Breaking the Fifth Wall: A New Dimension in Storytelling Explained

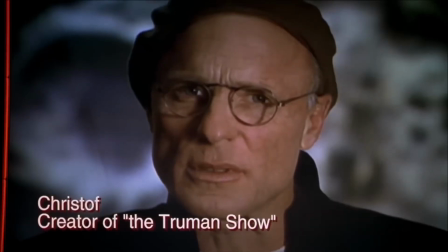A very good example where the breaking of the fourth wall and meta-references are played with can be found in the Truman Show movie,
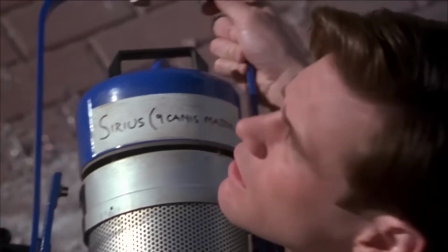where the protagonist, Truman, doesn't know that his life and the elements within it,
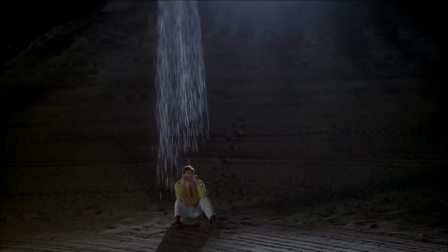from his emotional relationships to the places and the weather, are a simulation created for a television show.
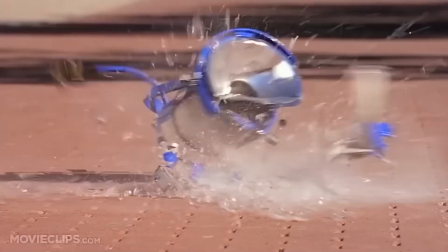However, there are moments where this illusion breaks, like the scene where one of the lights falls,
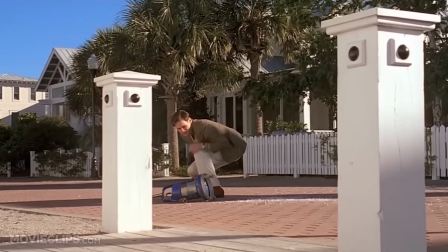which plays with the question, did a light from Truman's fictitious life set fall?
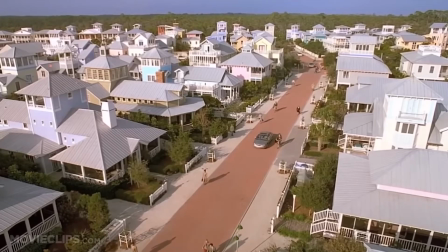Or did a light from the movie we're watching about the Truman Show fall? The film presents multiple layers of reality, making it clear that things are not as they seem.
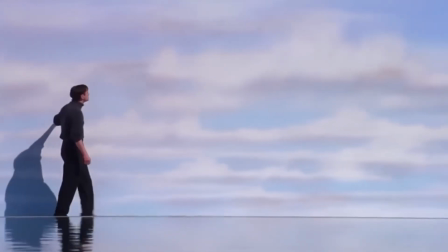We can also see this at the end of the film, when Truman says goodbye. Is he saying goodbye to the fictional viewers or to us?
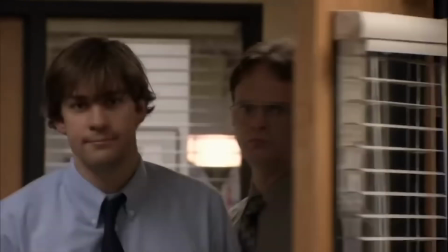Another similar case we can see in the series The Office, where Jim often looks at the camera,
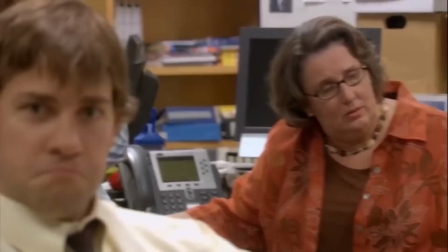but we also don't know if he's addressing the fictional viewers of his universe or he's talking to us.
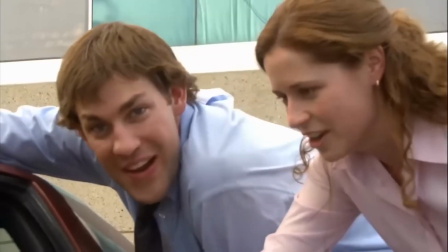In the comics,
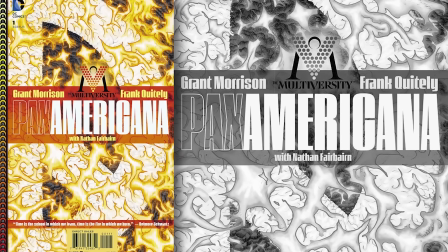a very interesting use of breaking the fourth wall can be found in the Pax Americana issue of the Multiversity arc written by Grant Morrison,
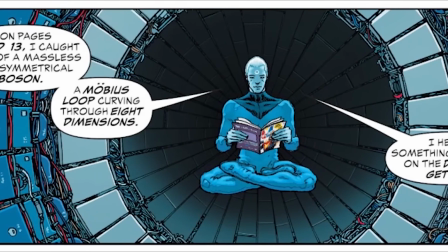where a character named Captain Atom, who is an alternate version of Dr. Manhattan, is leafing through a comic in which he himself appears, but that's not all.
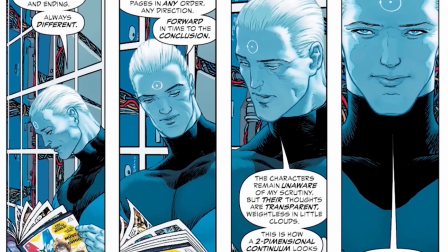In these panels, Captain Atom talks to us about how comic characters live stories in 2 dimensions without realizing they do,
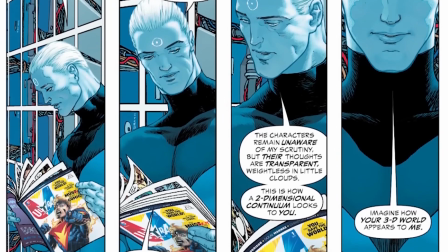and he warns us that just as we can intimately know these fictional characters and their deepest thoughts through the text balloons,
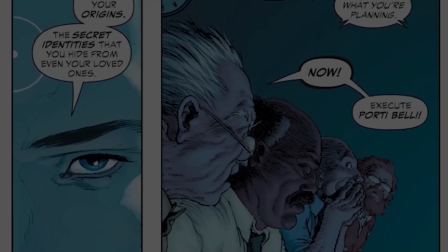he is also able to read us. In fact, he stares at us while saying your overdue titles and your future continuities.
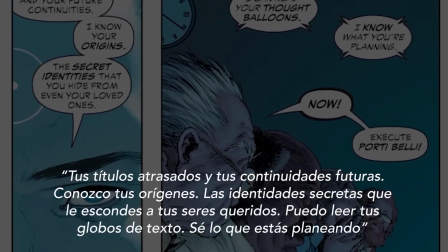I know your origins, the secret identities you hide from your loved ones. I can read your text balloons.
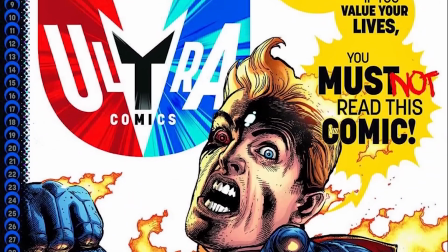I know what you're planning. This comic makes us part of the universe through some very ingenious panels where the writer wants to present
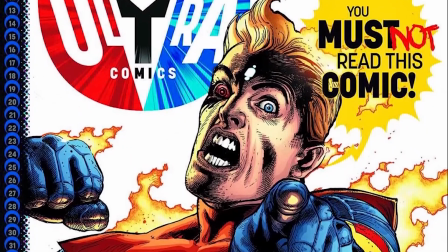the idea that comics and our world are simply different but equally valid existential planes. And here it should be clarified then that this breaking of the fourth wall is not something exclusive to the performing arts, such as theater or cinema, but it also takes place in comics and even in painting.
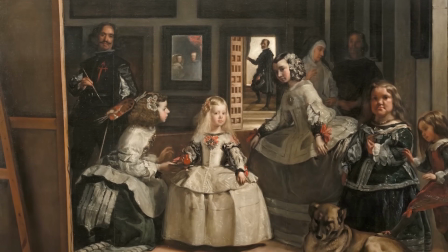An example of this can be seen in the painting known as Las Meninas by Diego Velázquez,
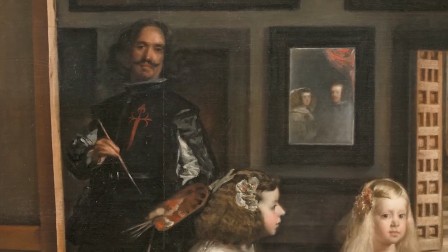where we can see him painting the kings Philip IV and Mariana of Austria.
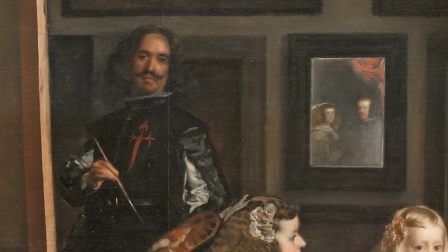However, the painting focuses on Diego and those around him, while the royal couple can only be seen through this mirror.
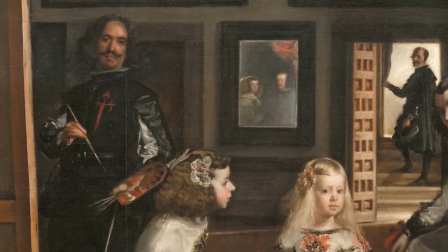In this way, Diego Velázquez seems to make us, the viewers, part of his work, as if we were in the place of the royal couple in the painting. There are many ways to break the fourth wall, and there are different effects that are achieved with it. But let's go a step further. What about the fifth wall? Well, it turns out that this concept does exist, and it turns out that Deadpool also breaks it.
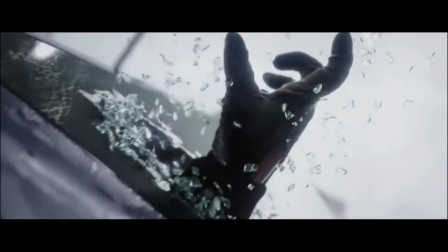It is said that someone breaks the fifth wall when an actor or actress refers to their previous works.
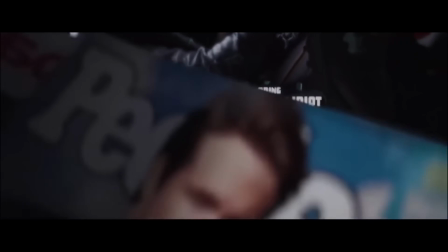It can be something very obvious, like when Deadpool refers to being played by Ryan Reynolds or makes jokes about how bad the Green Lantern movie was.
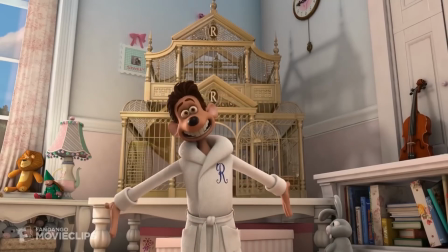But we can also find it in a more subtle way in other films like Flushed Away, where the character of Roddy, whose voice is played by Hugh Jackman,
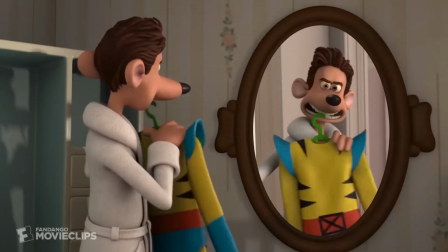shows a classic Wolverine outfit, or the inscription on this fake tomb of Nick Fury in the movie Captain America and the Winter Soldier,
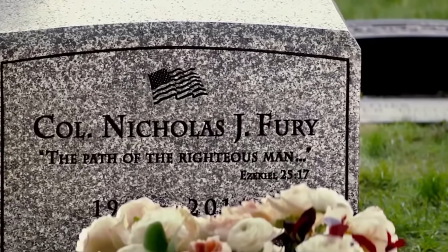which refers to a phrase that the same actor Samuel L. Jackson says in the Pulp Fiction movie.
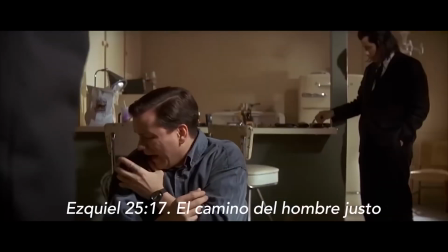However, I have not found where this term comes from or who coined it. Rather, I have seen that it is used a lot in internet blogs, so it gives me the impression that it is a term that is used for a very specific type of wall breaking or meta-reference,
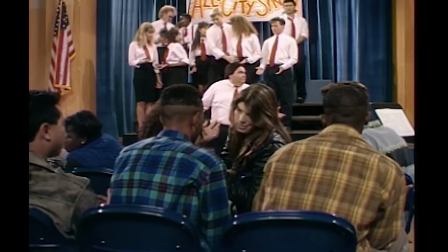but it is still the same thing. Even so, the existence of this term tells us that breaking the fourth wall can be used in many ways and for different purposes.
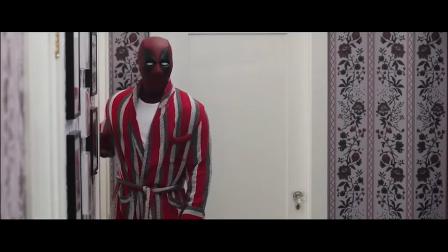It is true that we usually see it being used as a comic resource, but over the years,
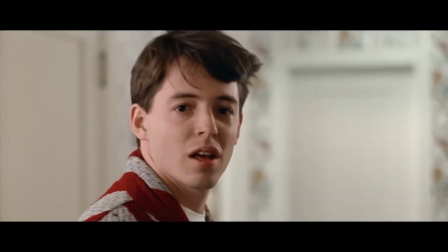different authors and artists have managed to present very interesting works in which they play with different
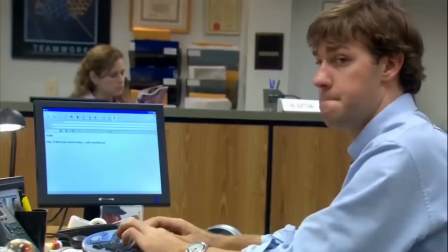planes of reality and how we perceive this line that separates reality from fiction.
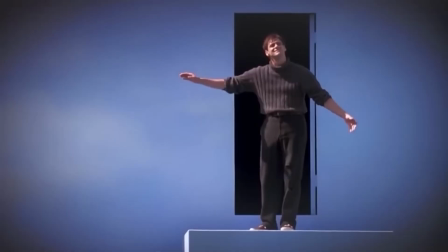From meta-movies where we play the role of a fictitious audience of a fictitious program, to paintings that place us in a position of royalty.